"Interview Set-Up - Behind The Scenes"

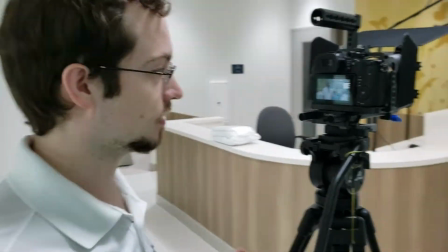0:00 Joe, are you doing something or start? That's okay. So Joe, how are we setting up here?
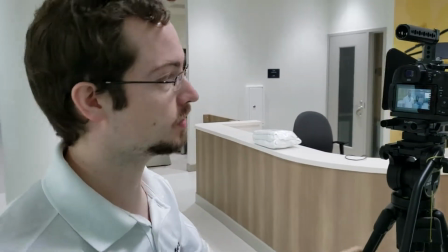0:05 So we're setting up for an interview. We've got two cameras.
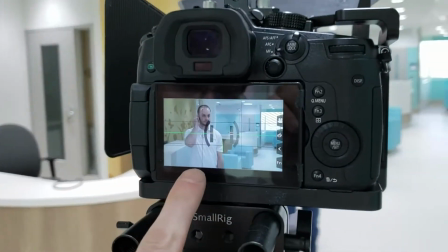0:09 One is kind of a wider shot, call this a medium, and then more of a close-up.
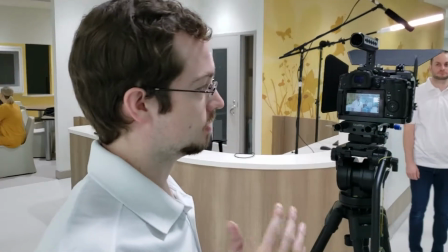0:17 And this is so when we're editing, if we need to trim things down, cut lines out,
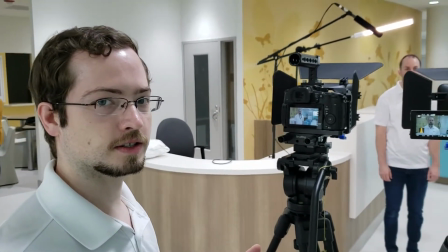0:22 cut between these two shots, and not sound like we're interrupting the person's speech, we can make it flow pretty easily.
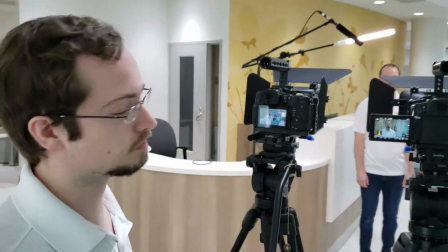0:29 And it also makes the video dynamic because you have these two angles you can cut to keep the pace flowing We've got one light that's situated over here.
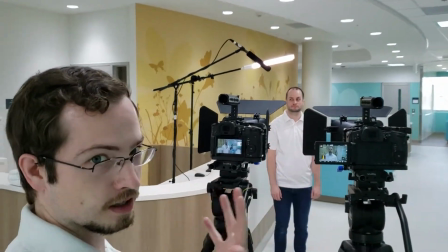0:38 That's called our key light This is basically the main light that's showing the person's face It's illuminating them
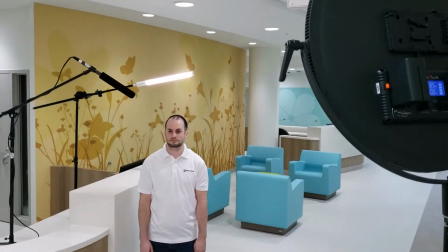0:44 in case there any kind of unappealing shadows or stuff like that and then back here
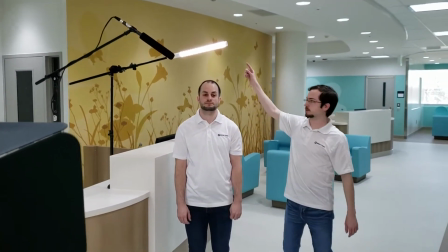0:51 We've got what we call our lightsaber This is our backlight.
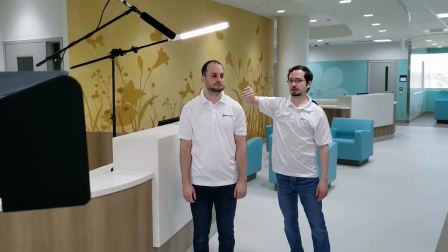0:55 This is giving a nice edge over the person's back so that they stand out from the background and we've got our microphone
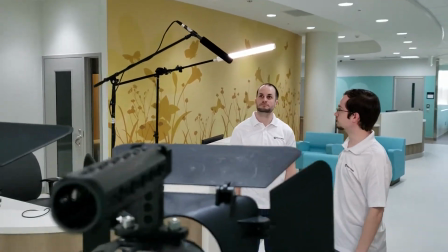1:02 here we want to get it as close as we can to get the clearest audio you know there might be noise in the background and other stuff like that that can
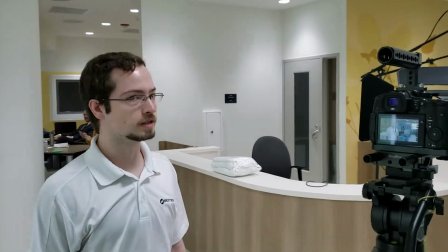1:10 interrupt the sound quality so we try to keep the mic pretty close and that's
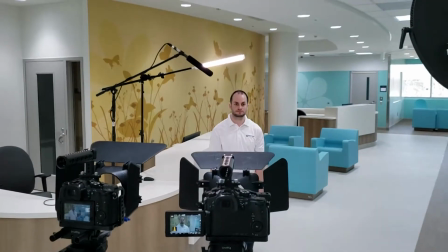1:15 our basic setup we try to have as much depth in the background as we can we like to have interesting things
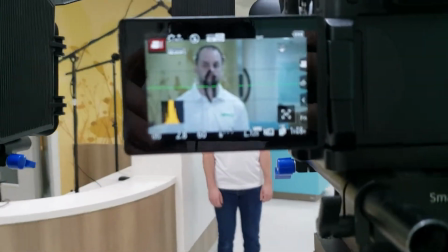1:20 that pop colors patterns whenever we can make that possible
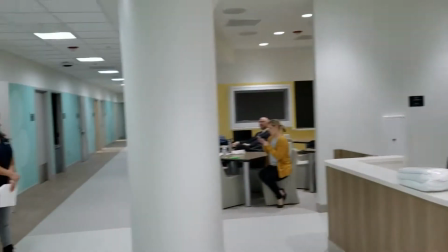1:25 so that is interview setup 101 we're ready
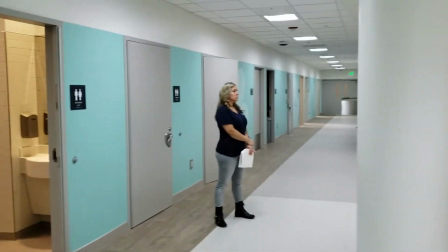1:30 to go